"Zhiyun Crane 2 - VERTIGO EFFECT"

I've been walking around and thinking a lot lately. If you're watching this video you probably watch a lot of movies and have you ever noticed this one specific effect where the cameraman is zooming in to the subject but the background is zooming out and you're like how what is going on like what is this effect it's so cool it's so dope that effect is called vertigo effect and this is exactly what I'll be teaching you today. Trust me this effect is so easy to make I can make it in less than a minute that's how easy it is seriously but before getting to the tutorial there are some tips I want to give you for example first and foremost if you want to get the best look but you don't have the glidecam nor the gimbal well I'm guessing you'll probably have to go to your neighbor's house and ask for equipment or settle up a date with warp stabilizer and both you and me know that it's a bad idea okay come on it's 2018 who doesn't own the gimbal yet like seriously anyway you're probably already bored listening to me, so let's get to the real stuff!
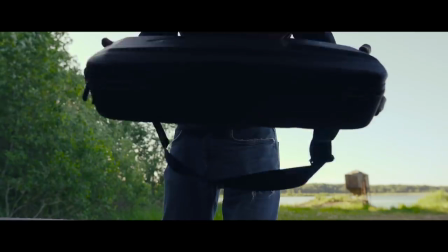(1:13)
For this test I'll be using the Zhiyun Crane 2. I also own the Crane 2, but since the motors on the Crane 2 are a lot stronger and more reliable,
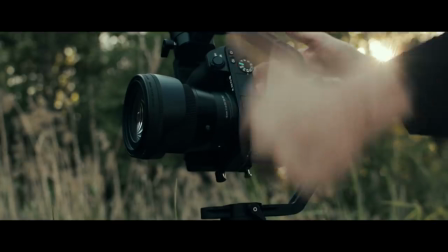(1:21)
it has proven itself to deliver me smoother dolly and running type of shots.
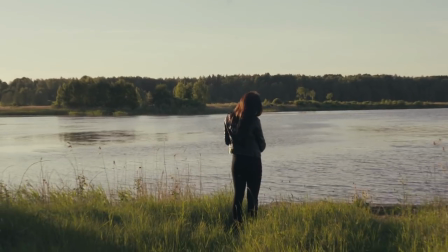(1:26)
Before going out and trying this for yourself, there are some theoretical aspects of this effect I want to point out.
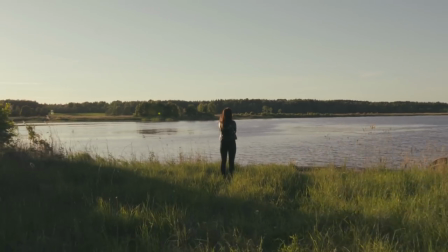(1:33)
Trust me, this information will save you from minor headaches. To get this look just right you first want to find the location with a cool looking background
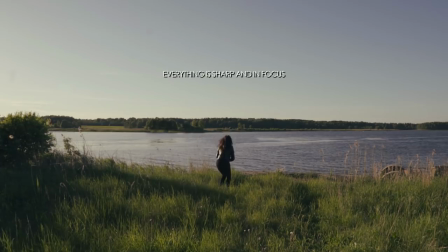(1:41)
and make sure both your subject and the background are in focus and sharp.
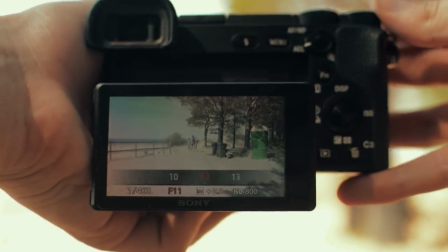(1:47)
So turn that aperture down. Also bear in mind that the effect will look and feel different depending on the lens you are using.
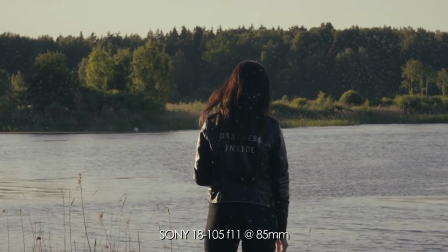(1:53)
The more zoomed in lens the harder it is to achieve the effect and it will look more dramatic.
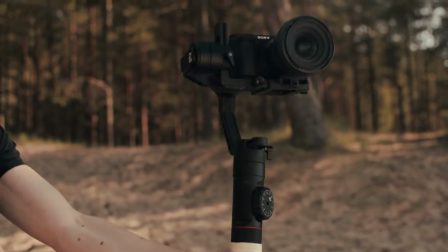(1:59)
This is exactly why I am using Crane 2 because it is even possible to achieve smooth shots when zoomed in 85mm.
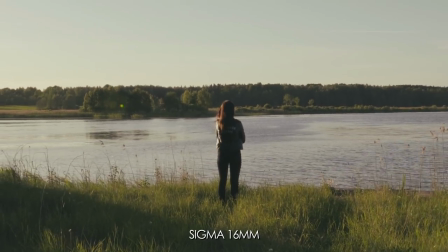(2:06)
With wide angle lenses, it is easier to manage the effect and looks less dramatic but still has a very uneasy vibe to it.
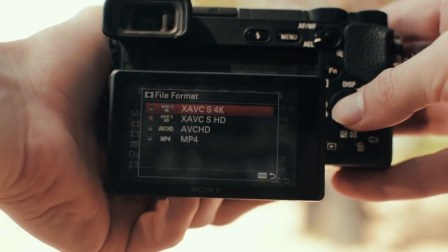(2:14)
Does that make sense? If your camera can record 4K, make sure to do it because then in post it will look more detailed and juicy.
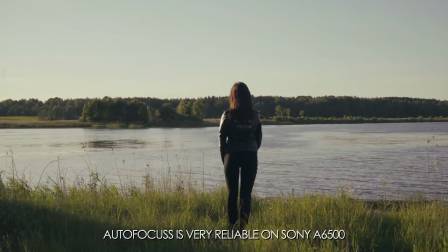(2:22)
What about focusing though? Well, since I am using Sony Alpha 6500, I will be leaving autofocus on,
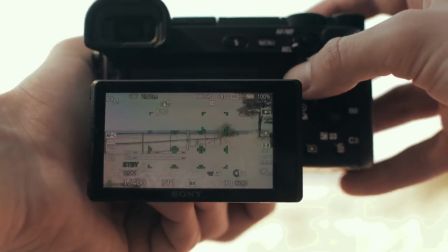(2:29)
but if you don't have good autofocus you can always stop down the aperture to 9 or 11
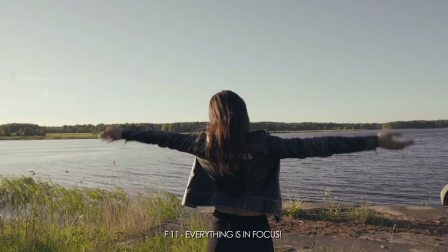(2:33)
so that everything is in focus and you don't have to worry about it being out of focus.
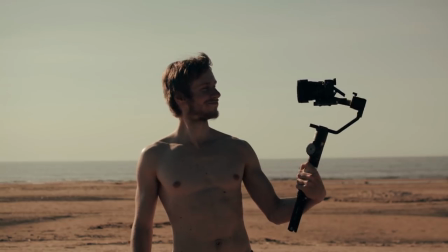(2:38)
Now you are ready to go on the field and film. All you have to do is either more towards the subject or away from it.
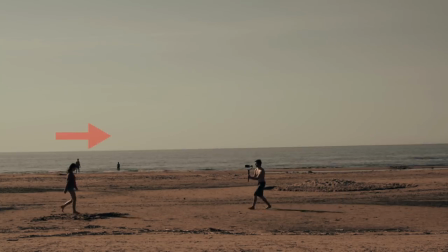(2:45)
The subject can stay on spot, walk forward or backwards. It all depends on the look you're going after.
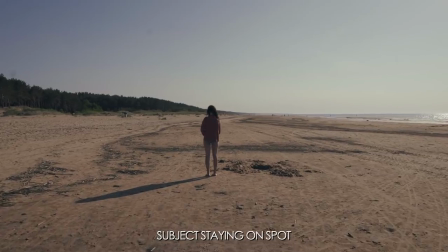(2:50)
Here are some examples of all these situations.
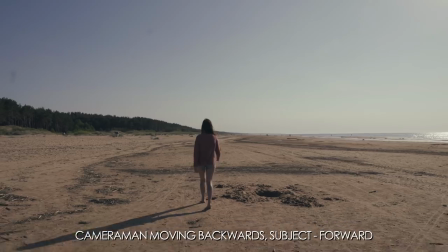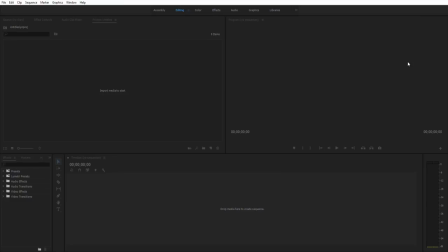(2:59)
And we're done with the hardest part. Once we have all the footage. Let's open up Premiere, import all of the footage and create a 1080p sequence.
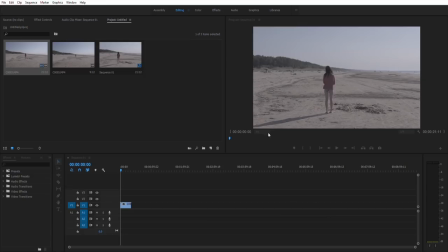(3:07)
Since I filmed all of my clips in 4k, once I drag it on to a 1080p timeline it'll automatically be zoomed in and I will tell you why that's cool and important.
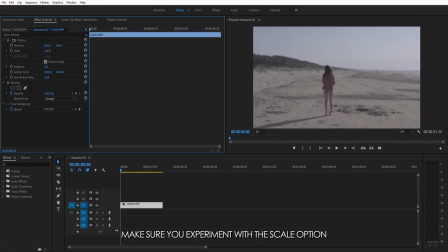(3:16)
I'll begin by dragging the clips where the subject is staying still and I am going towards her. In this situation all you have to do is go to the beginning of the clip, click on the time watch of scaling and then go to the end of the clip and change the scale from 50 to
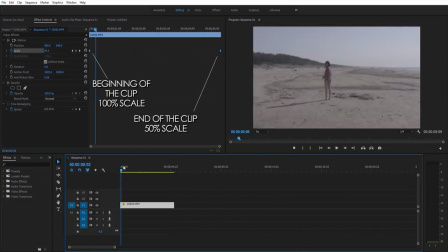(3:31)
100% boom the effect is done now if you are using 1080p clips you will have to zoom in at the beginning of the clip from 100% to at least 150% and this is why you should be filming in 4k
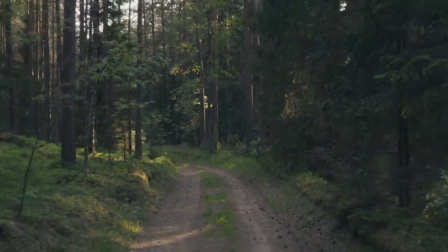(3:46)
because with 1080p you will have a noticeable loss in quality and now if we choose another clip where I am moving backwards but she's moving forward
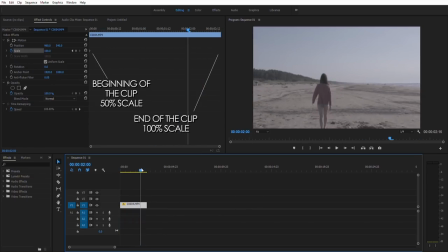(3:54)
all All you have to do is switch scaling up. For example, go to the beginning of the clip and leave the scale as it is. Now go to the end of the clip and zoom in extra 50%. And here you go!
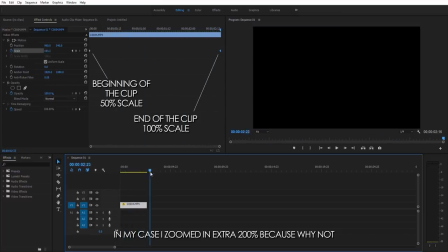(4:07)
Once again, we have nailed the effect. Here's a dope edit I cooked up for you.